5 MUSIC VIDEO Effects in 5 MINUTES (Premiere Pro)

Hey guys, today I've got five super easy and simple music video effects that are super dope and all of that under five minutes.
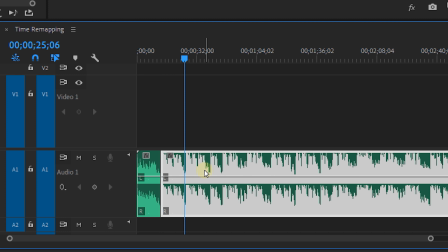So let's start. For the first one you want to take the song that you're going to lip-sync to and add some time remapping to it.
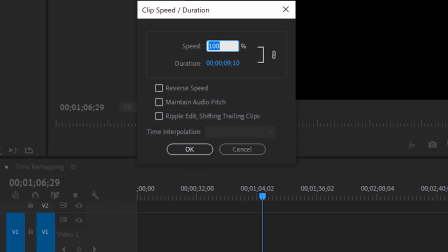Make some parts go faster, other parts slower and perhaps even in reverse.
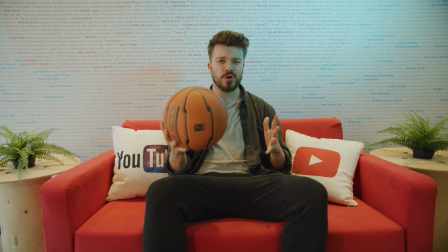When you start shooting your music video you play back that song and try to lip-sync with the different speeds.
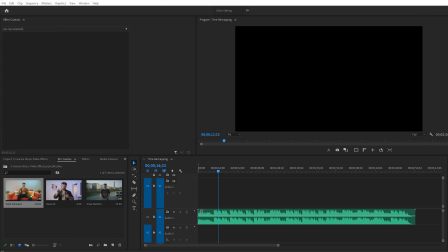For the reverse part you're going to definitely have to practice that a little bit. In Premiere Pro you then place your shots in a timeline with the normal music track underneath.
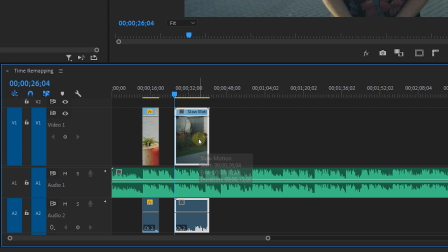The parts where the music was slowed down you speed back up to normal. So if you had a music part at 200% speed that now becomes 50%.
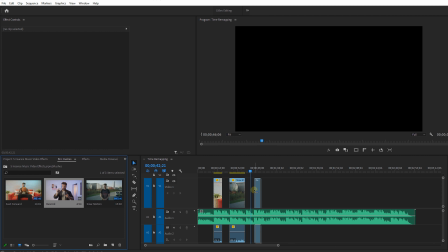And the same goes for the reverse part. You just reverse that again to bring it back to normal.
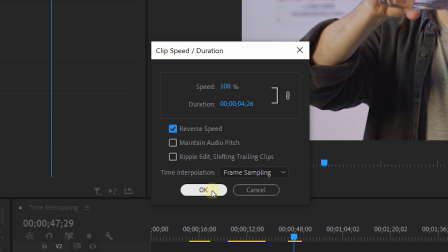And that gives you a fun music video where your voice is synced to the music even though that some shots are time remapped.
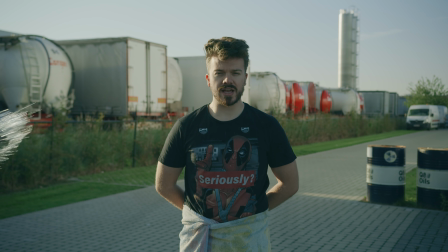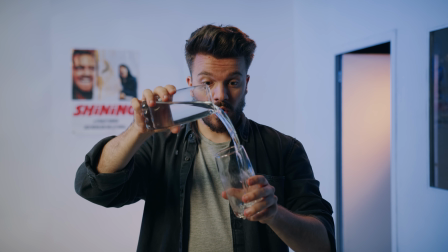Oh, oh, oh, oh, you a joy.
Effect number two, buckle up because this one is gonna be very complicated.
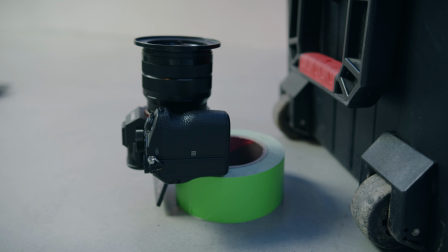What you want to do is take a box where you can stand on, place your camera on the ground and now stand with your heels on that box so that your feet are floating above the camera.
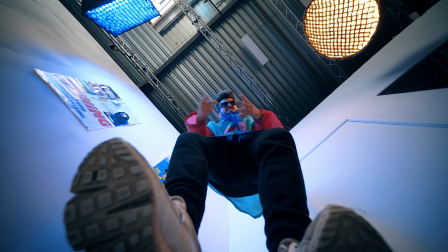And this creates that typical low angle effect that you see in rap videos. Now here comes the complicated part.
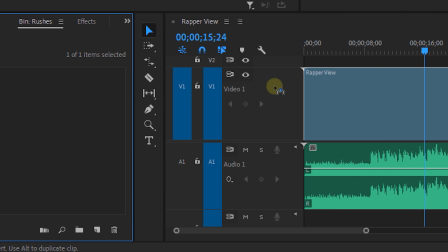In Premiere Pro, you drag your clip into the timeline. And that's it.
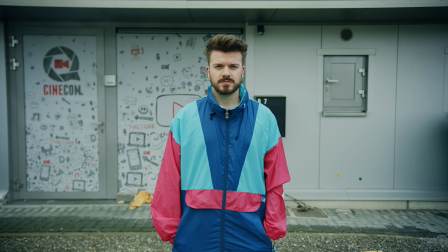I feel like a magic trick.
Effect number three. Fill your talent in a medium shot and make sure that he keeps his head and shoulders still.
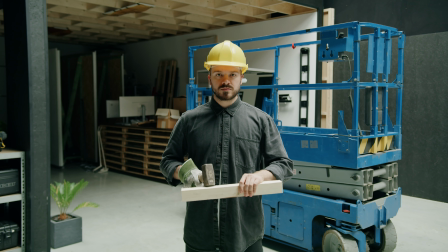Next we're going to take another shot from a different location but a little bit wider. And you can make as many shots as you like, just remember to always make each shot a tiny bit wider.
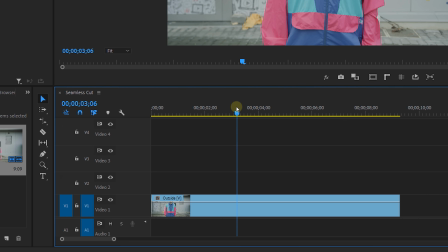In Premiere place your first shot on the bottom and on top of there the second shot.
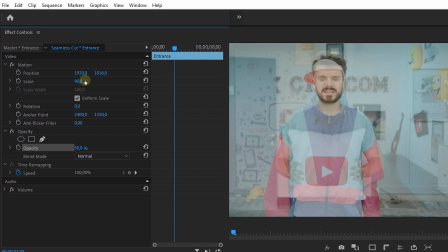Set the top clip to 50% opacity which allows you to scale and reposition it to match with the bottom clip. then set it back to 100,
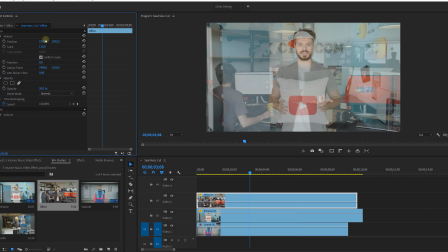then continue doing this for all the shots that you have. And that's the reason why every following shot is a little bit wider, so that you have the room to scale up and reposition each clip.
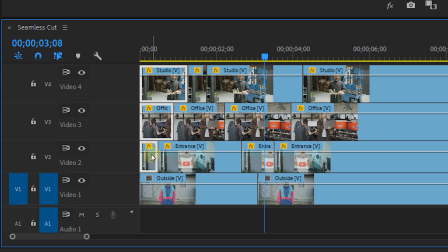Now, once done, you can add cuts on the beat or whatever you want and that's basically it, giving you seamless cuts between the different locations.
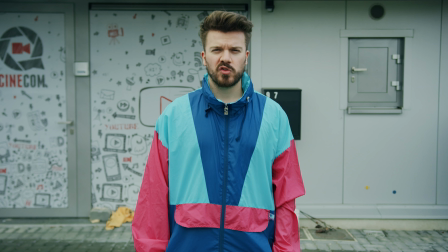Now, not only effects or camera tricks contribute to a great music video,
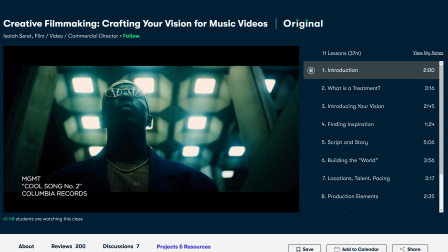I think the most important is still story and cinematography, which Isaiah Saretz teaches in his class about crafting your vision for music videos.
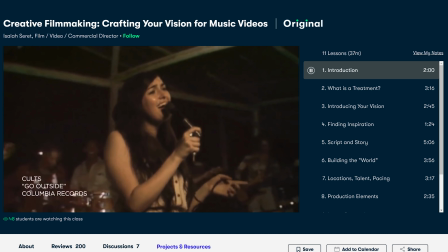This is a Skillshare class and I want to thank Skillshare for sponsoring today's episode. Now in this class he talks about how to vision an idea and turn that into a mood board.
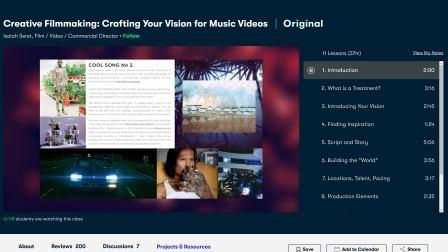It's a very unique class and I can highly recommend it to anyone who's about to start on a new music video.
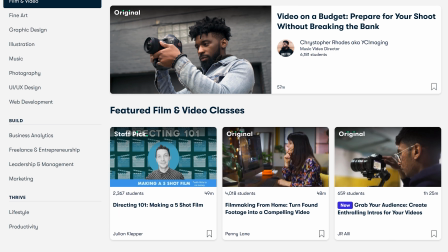And the great thing about Skillshare is that with an active subscription you can watch thousands of classes on the platform, including mine.
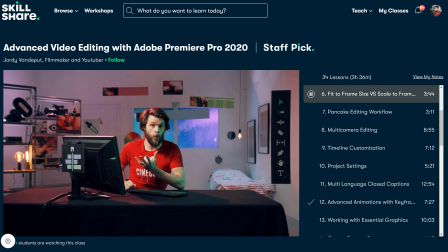Recently I published an advanced class for Adobe Premiere Pro as well as a class for editing in Teams, which I'm both very excited about. Now, if you click the first link in the description down below, I can give out a free trial of Skillshare Premium Membership for a limited time. After that trial, it costs less than $10 per month, so definitely make sure to check it out.
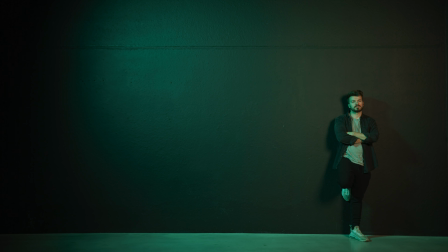Effect number four, we're going to take a wide shot of a wall and I'm going to bring that into Premiere Pro.
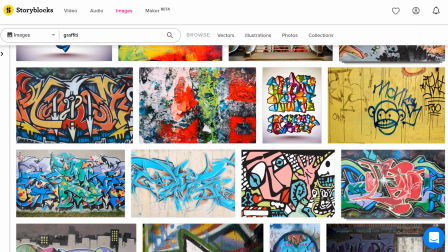On Storyblocks, I searched for a stock photo of some graffiti.
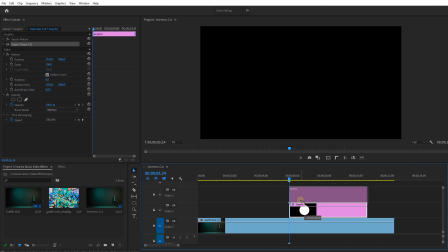Place your shot in the timeline and on track number three, we're going to make a wide circle and animate it so that it opens up at the point where Jill punches the wall.
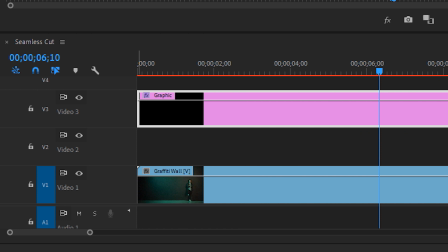Now on this circle, I'm going to apply the roughened edges effect and you can change the settings to your likings to get a more grungy edge.
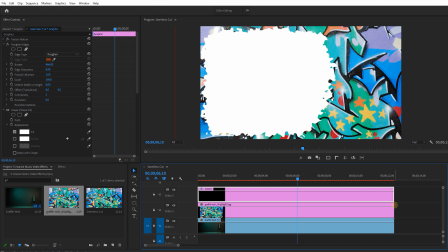Now place your graffiti shot on track 2 and apply the track matte effect to it.
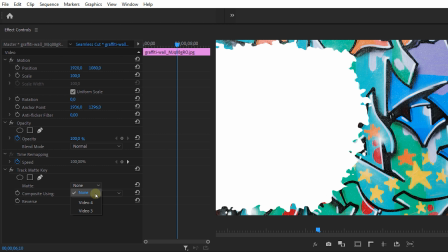And this allows us to select video track number 3, which holds the animated circle and use that as the mask.
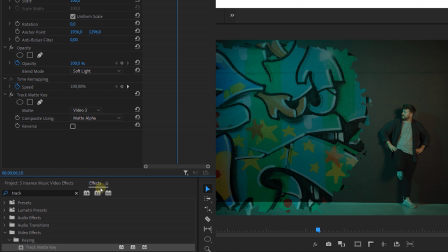Finally change the blending mode of the graffiti layer to soft light to make it part of the wall and And that's it. And this brings us to the last music video effect which is also going to be practical.
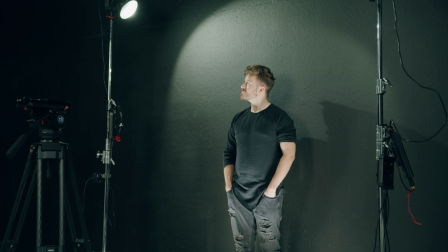What you want to do is set up two or more lights around your subject and you want to have these lights as much as possible from the sides. Now if you don't have film lights you can also use anything else available like some standing lights from the living room.